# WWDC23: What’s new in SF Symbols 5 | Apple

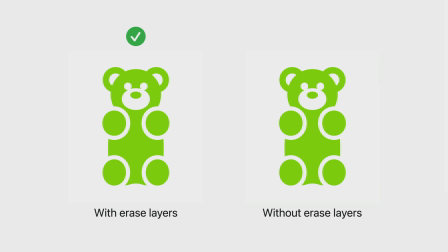[16:39]
On the other hand, symbols without erased layers might work well in a steady state, but they lose depth and liveliness when in motion. That's because the shapes don't float smoothly together. They lack continuity and cohesion, creating an underwhelming visual experience. What is really powerful about this method of drawing with erase layers is that it is not only faster, as you have to deal with less complicated steps in the process of drawing and interpolation, but also it's the most effective way of unlocking the full potential of animation. And if you plan to use animation in your custom symbols, make sure to review them. You may need to adjust the paths, as this may not perform as desired when a symbol is in motion. Next, let's see some of the new additions to the SF Symbols library.
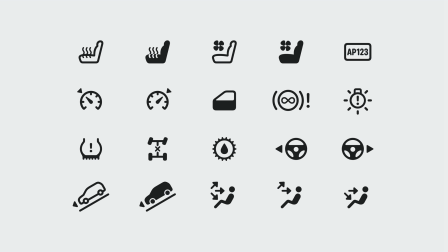[17:36]
We have expanded the automotive category with symbols like steering wheels, car seats, and seated figures.
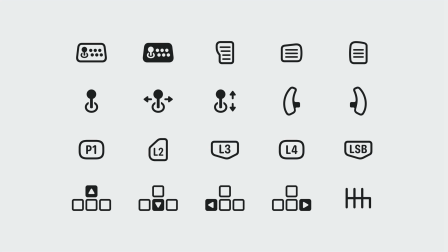[17:44]
And we have new symbols in the gaming category, with arcade consoles, arcade sticks and different types of buttons.
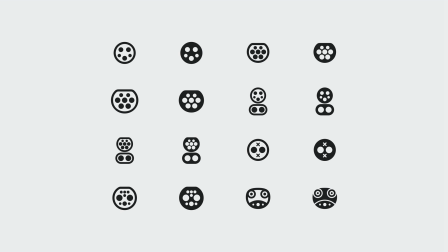[17:53]
There are new symbols representing the different types of Eevee plugs.
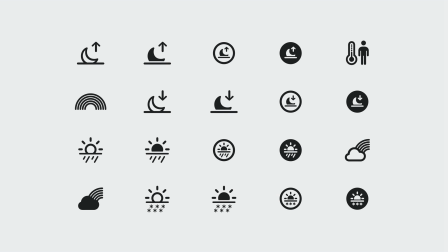[17:59]
We also designed new weather symbols, like Moonrise, Moonset and Rainbow.
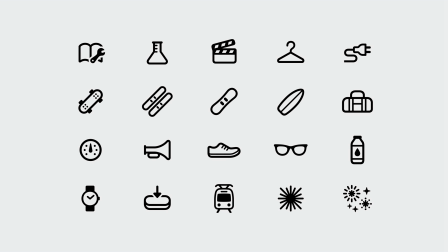[18:06]
And we have many new objects to choose from.
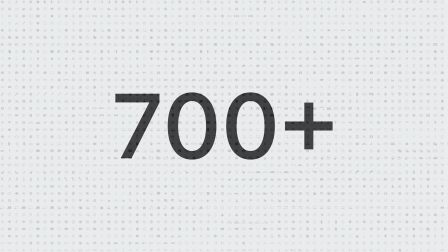[18:09]
There are over 700 new symbols, making SF Symbols a library of more than 5,000 unique symbols.
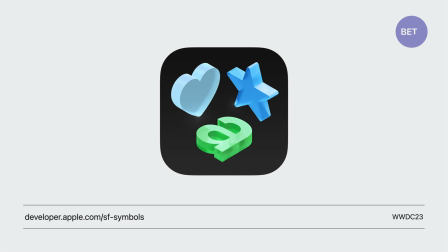[18:18]
If you want to learn all about the new additions and the fantastic animation presets, you can find a new beta version of the SF Symbols app in developer.apple.com slash sfsymbols.
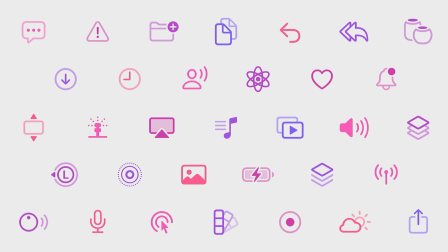[18:32]
With SF Symbols 5, symbols reach new dimensions of expressiveness. Thank you for joining today. I hope you enjoy learning about what's new in SF Symbols.